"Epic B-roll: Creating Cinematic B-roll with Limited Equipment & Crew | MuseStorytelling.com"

And it's a concept I learned way back in my university days when I was a psych major.
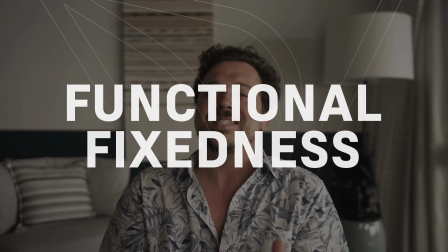[16:40]
And the concept is called functional fixedness. And it sounds really fancy, but it's actually really quite simple when you break it down.
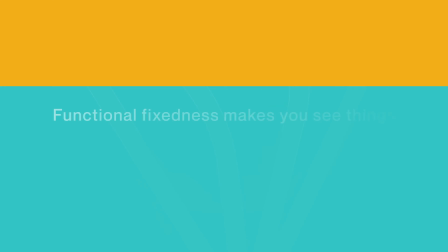[16:46]
Functional fixedness is how much you get stuck or fixed on the common function of something. For some of us, we could look at this water bottle here and we would just see it as it is. But for those of us who are low on functional fixedness, we would look at this and we would see so many other things. We would see something that could be filled with sand and used as a sandbag,
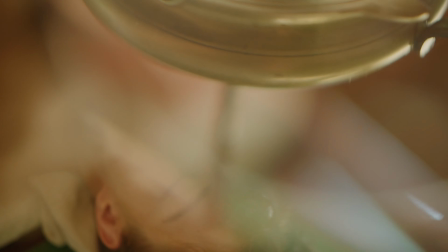[17:07]
or something that could be emptied and put in front of your lens to create interesting refraction in foreground. The point is, when you develop the ability to see things beyond their common function, realize that everything around you could be an element to help you tell your story.
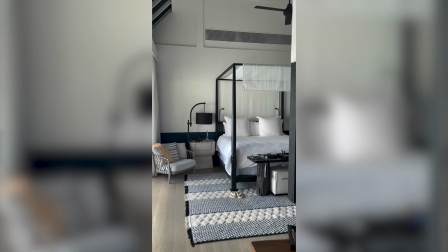[17:24]
For example, we know that Four Seasons is legendary for the quality of their beds.
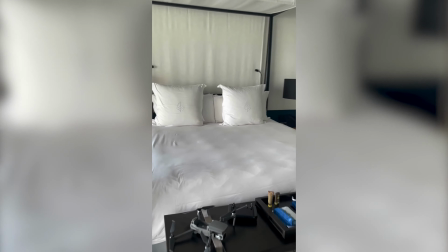[17:29]
Well, it turns out their sheets are pretty darn awesome too. So when filming the coral frames, I found a better location for the art, but it meant that the light was really poor and directly overhead.
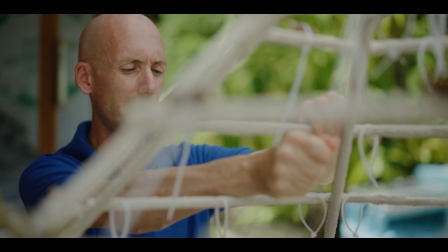[17:41]
So I asked if they had an extra king-size bedsheet I could use, providing this gorgeous, soft overhead light. We're always looking at the best way to solve the problem, and many of us confuse the problem with the goal. I only have 2 light stands here with me right now, and I needed 3 for the interview. That was a real problem that I had to figure out while I was here. Well, if I focus on the problem, I'll be searching on the remote island forever for another light stand. But when I look at the goal, which is actually just to hold my key light up, all of a sudden, there's so many other ways to solve it. I actually ended up using a bedside lamp, which, well, it wasn't pretty, it totally worked.
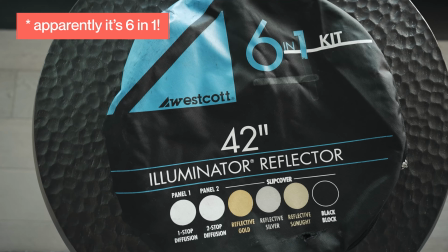[18:21]
Now, choosing tools that are versatile is also going to help you overcome problems and get more done. I mean, I choose this 4-in-1 reflector so I can get silver, gold, diffusion, bounce, into solid black.
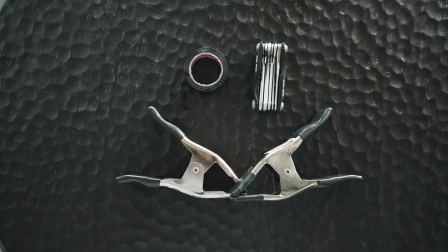[18:32]
And I always bring gaff tape, spring clamps, and multi-tools, because those can help you solve anything. Now, I'm not suggesting this is easy. I mean, I work my ass off to get great visuals and to ensure that I'm outthinking the problem each time. If you hold yourself accountable to the standard of needing 4 out of 4 in your laps to roll, it changes how you see and prepare for a scene. When you run into trouble, be sure you're not getting too fixed on what something should do, and instead get clear on the goal and look for creative ways to get it done. Heck, I even gave talent the shirt off my back and my sunglasses when that's what was needed to get my laps in.